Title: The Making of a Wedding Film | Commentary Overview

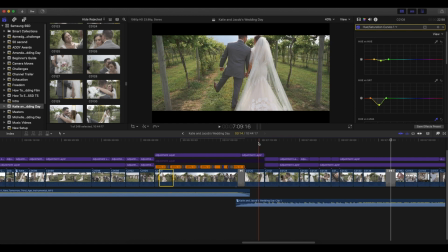[24:57]
Okay, so exactly how did we do this? So I'm gonna turn down the volume really quick so I can scrub through this. For this shot, the photographer was the one who was talking about this. So they were walking, and then by the time I had my shot, like, she told them to stop.
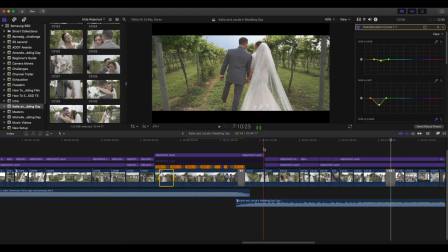[25:14]
So she kind of did like this funny walking leg thing, but that was the one shot I had of them walking forward, which I was cool with. And then this was also a photography shot, but I just jumped on it because, look, there's movement, they're kissing, those ones are always easy. Sometimes the photographer says kiss, and they kiss and they hold it. You don't want to just like start there and just get a shot of them.
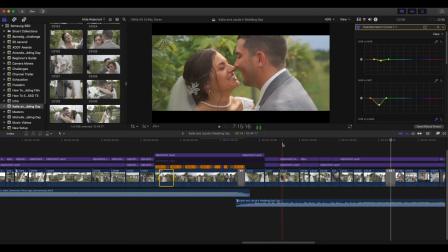[25:33]
It's like nothing happened. You want to get the beforehand. Same for this one. This was a photography shot, but I got in by myself on this one, so this was just me taking the shot.
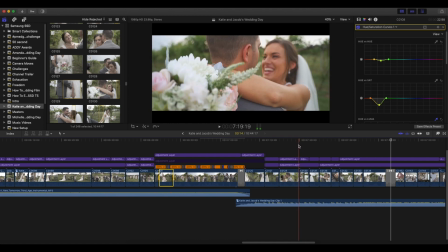[25:45]
And then I set this one up. I like the flowers in the foreground, and then it was a little bit out of focus to start, and then went in focus on her face. And I said, hey, tell her a joke. What's the funniest joke you can think of? I'm pretty sure is what I said to him. Like, tell her the funniest joke you can think of.
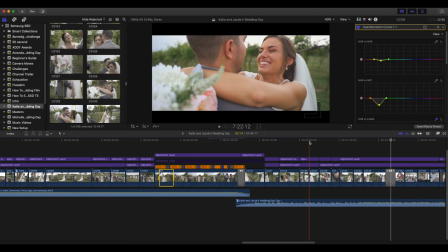[26:03]
And just them talking about what he should say, or that he can't think of a joke. She was able to laugh, and plus she was just really natural on camera anyway, so she could fake it pretty easy, but not everyone can, so trying to find creative ways to get them to laugh. But a lot of times when you tell them to do something and they can't, it kind of makes them laugh. And this was a photography shot.
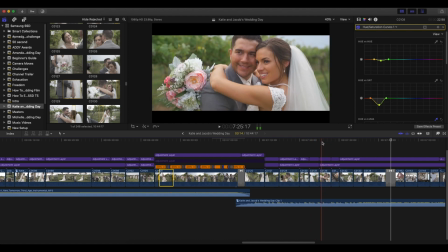[26:21]
As you can tell, they're looking at the photographer, but I just thought it was a really pretty shot anyway, so I totally included it. I liked it. But if every shot was like this, then yeah, it'd probably be like, okay, there's not a lot going on.
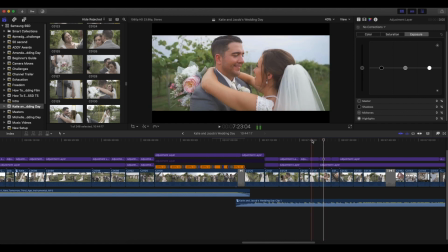[26:32]
Like, that's why they had their pictures, you know, to get these shots. So this one, there's some movement in this one as well.
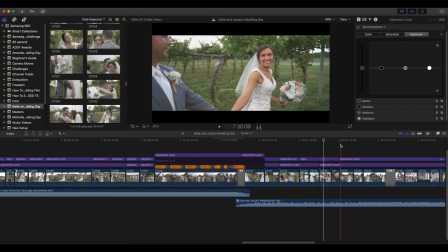[26:38]
So I wanted to get kind of close up of the ring. This one I just snapped.
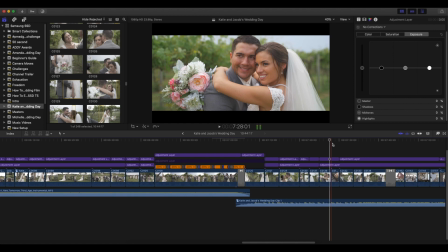[26:43]
Like, I just went up there really quick, got the shot. This wasn't like a big planned thing. The photographer's actually right up in their face getting a photo.
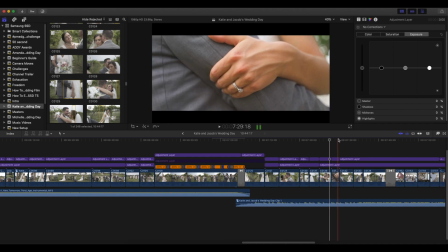[26:50]
And I just was like, all right, if you're going to be up there, I'm going to get this shot.
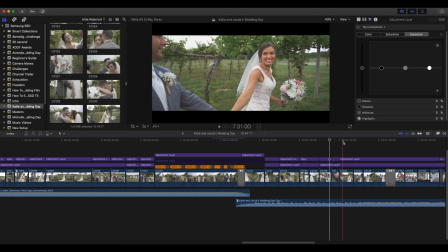[26:55]
And then this one I had set up so having her lead him forward while they're walking, and she's looking at him.
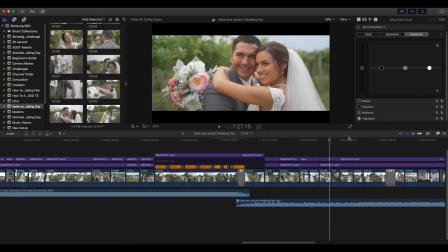[27:03]
And then same, I just do a totally different shot. I say, okay, after this one's over, after this one's over, stop.
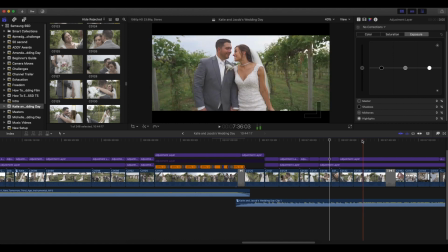[27:10]
And I'm going to get in front, and I'll do the same exact thing you're doing, but make sure that you're looking at her and look like you like her a whole lot, which I know you do.
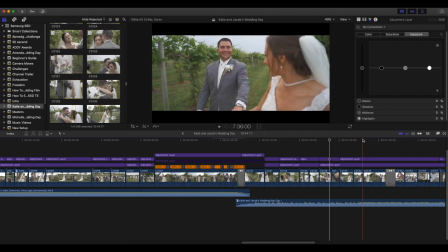[27:18]
You're stinking married. And now I just go back to the front.
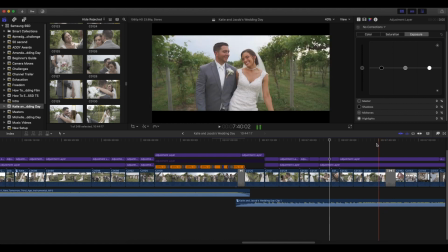[27:23]
I just wanted to do something where there was a little bit of, playfulness. I was like, walk, laugh, bump into each other a little bit.
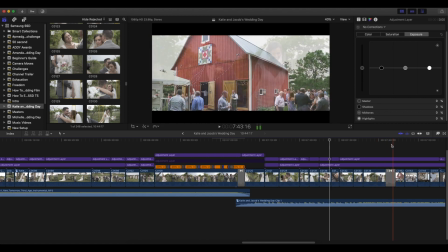[27:31]
I thought that was just a cute shot. And then cross dissolve transition over to the reception.
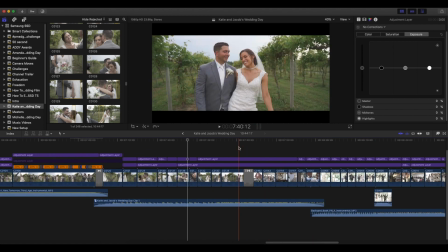[27:38]
And let's get into it. Let me turn the volume back on.
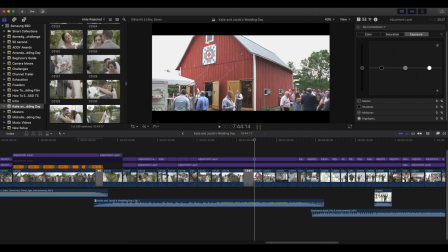[27:45]
Flickering lights right in there. On my camera, I mean, I should have known they were going to flicker. Like, I know this. But on my camera, they weren't flickering, so I just wasn't thinking about it. So, yeah, 120 frames per second with that shutter speed. The shutter speed is faster than the light.
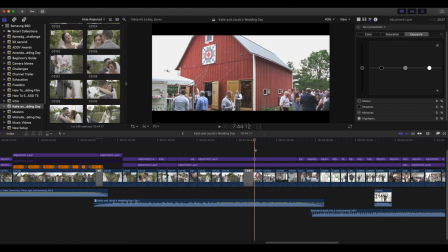[28:01]
So, yeah, I didn't really have any other establishing shot that was as good as that one, because I like the movement going from, okay, there are people around, and here's the scene.
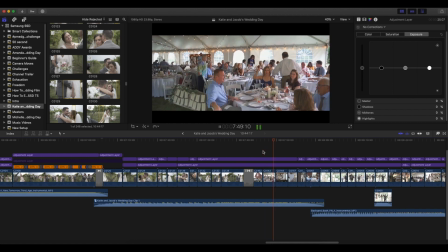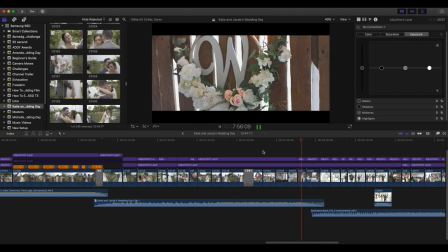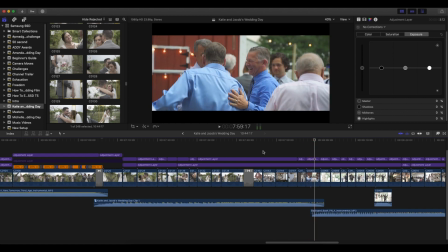[28:26]
Some more human interaction, I like that. From here on out, we are going to go into the 24 frames per second portion of the reception. So the rest of the video is in 24 frames per second.
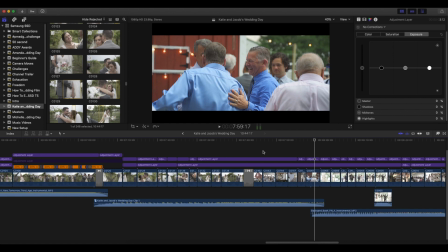[28:39]
I have in the past done like 60 or 120 for some of the dancing to get some cool slow motion, but it was a little dark, and the dancing wasn't the type of dancing that I thought would have looked as cool in slow motion.
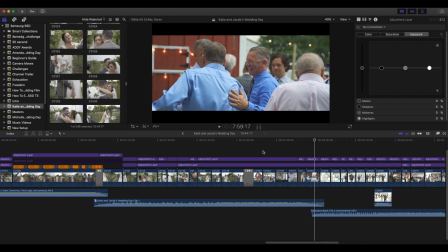[28:52]
It's always cool when like people are kind of jumping up and down and stuff, big crowds jumping up and down, but for this particular one, I felt like 24 would work great. As you can see, I would another transition with the audio, so easing in and easing out at the same time.